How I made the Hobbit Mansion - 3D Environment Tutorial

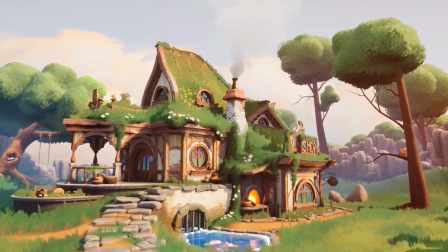0:04 Welcome back to Stylized Station, a platform dedicated to sharing free knowledge with the digital art community.
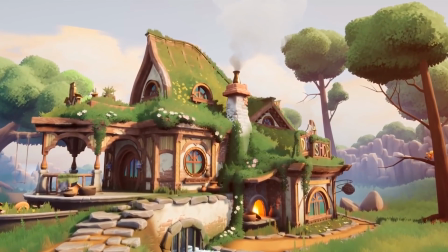0:11 Today, we're going to learn how to create this beautiful Hobbit Mansion scene and learn about composition,
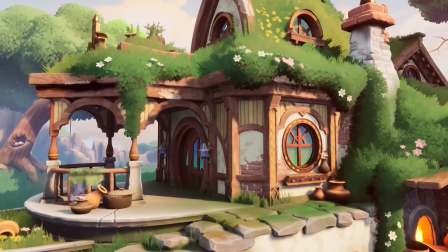0:17 stylized shaders in Unreal Engine, how to make fluffy foliage, and some stylized texturing.
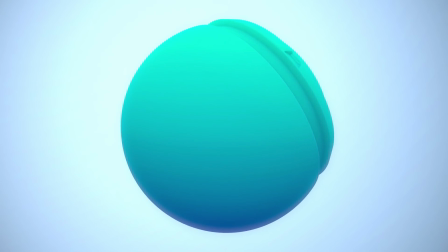0:24 Speaking of texturing, if you want to learn how to master stylized texturing using Substance Painter, feel free to join our latest course,
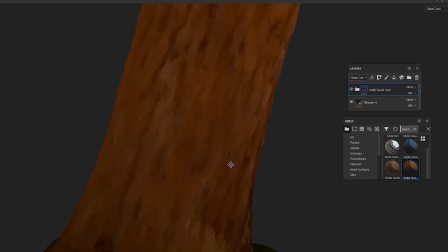0:32 where you'll learn how to create beautiful stylized textures from scratch, including anime and Studio Ghibli style textures.
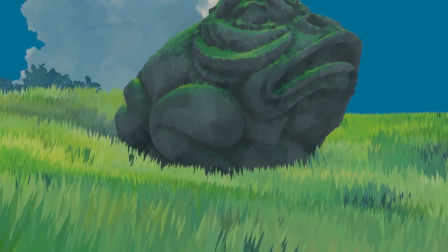0:39 I'll leave a link in the description if you want to consider getting the course. Now let's get into the video.
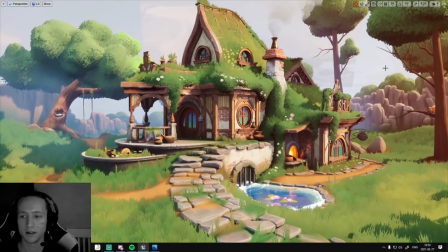0:48 Hello everyone, my name is Johannes Burström,
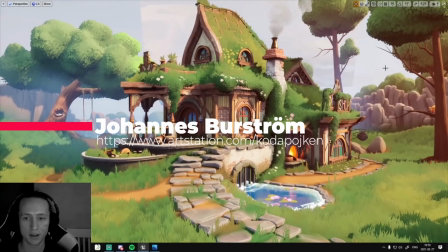0:50 and today I'm gonna do a breakdown of how I created this Hobbit Mansion.
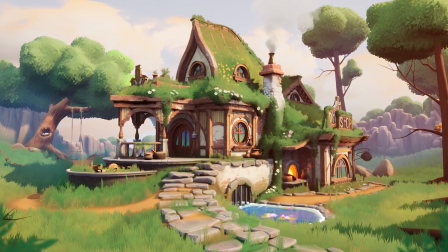0:58 I'm gonna talk about how I created the fluffy foliage, the grass,
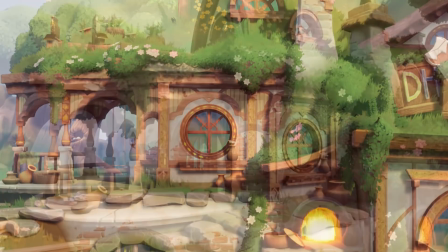1:03 the others like shaders, the fog shaders,
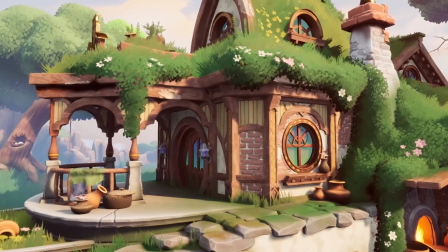1:09 and also some general advice regarding composition and how to think when it comes to tutorials.
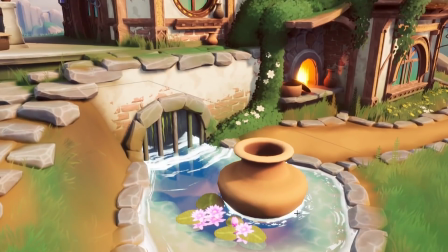1:15 So I hope that sounds interesting to you. Yeah, have a nice watch.
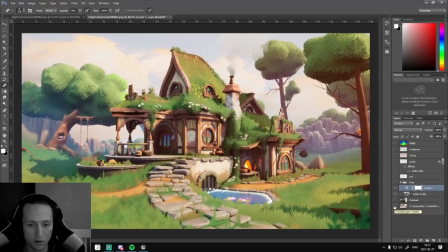1:22 So the first thing that I thought when doing this piece was to try to improve from my previous pieces. And in this one,
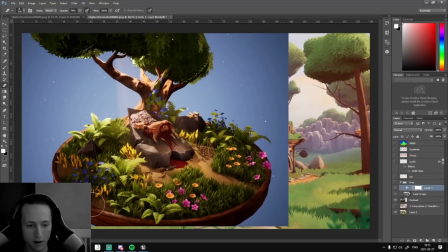1:34 I had a lot of feedback I got that was regarding the contrasts. Some parts are very bright, some parts are very dark. It's very cluttered everywhere.
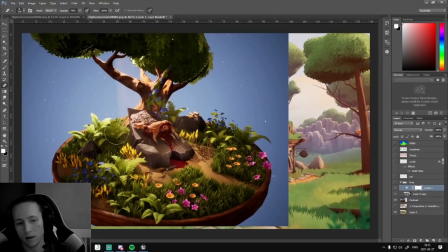1:47 You don't know where to look. I didn't really capture the point of interest here in the middle. It's very hard to look at.
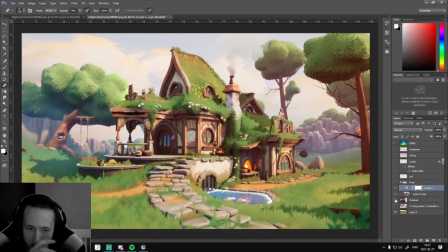1:56 To avoid that, this time I got the advice from someone who I can't remember
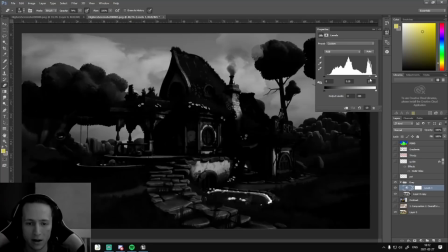2:03 to play with the levels on a grayscale image.
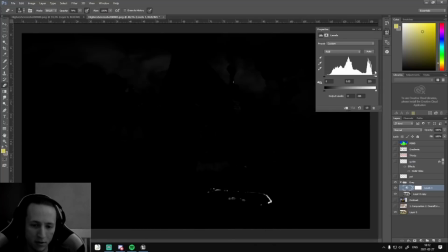2:09 And if everything is fading pretty evenly here in the end, like you can see the foam here isn't, but I'm okay with that.
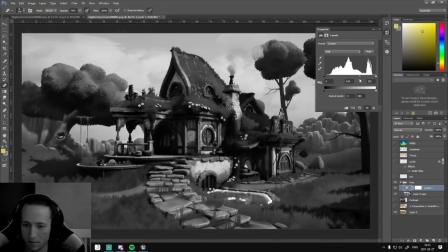2:18 Then it's pretty well balanced. So that's one advice.
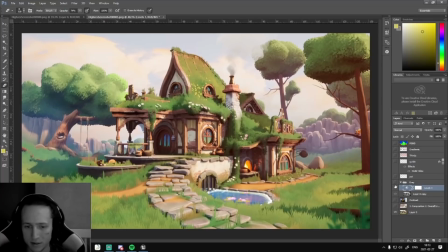2:27 And then I looked at Jasmine's piece with the birdhouse, where she had a lot of points of interest that was interesting to look at inside the image. You always find new stuff. So I tried to do something similar here where I added some elements all around the place.
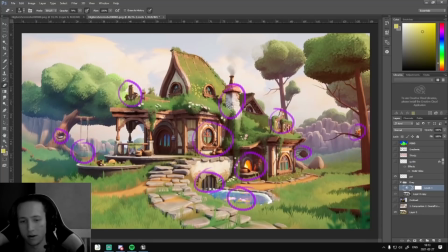2:46 So it's not just one part that is interesting, it's more of the entire scene that is interesting, and the viewer can look around for a while and doesn't click next straight away. And to keep the viewer, like
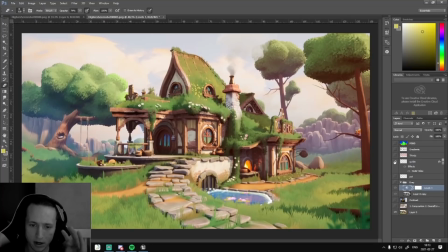3:07 the focus to the house, I added some guiding lines here. I'm not sure if they actually do anything. Very hard to measure, I think. But yeah, they're there.
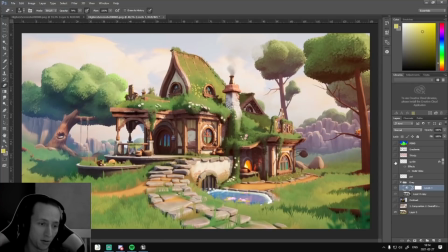3:25 They were also added due to feedback. So ask for feedback, everyone. That's super important if you want to improve.
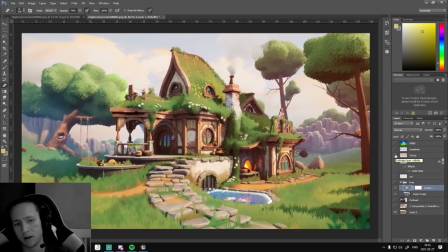3:36 And then I also had in mind, like, all of these things I'm talking about here, I'm not sure how much they improve the piece or if they do anything at all, but I thought
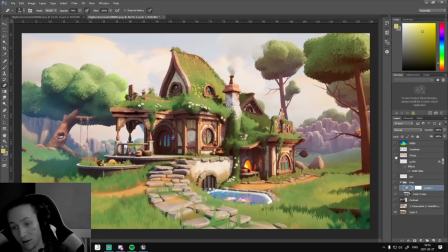3:53 it's interesting to try to play around with. So I also had this rule of thirds in mind, that I tried to keep some balance here, where you can see like this part is kind of balanced with this part with some point of interest.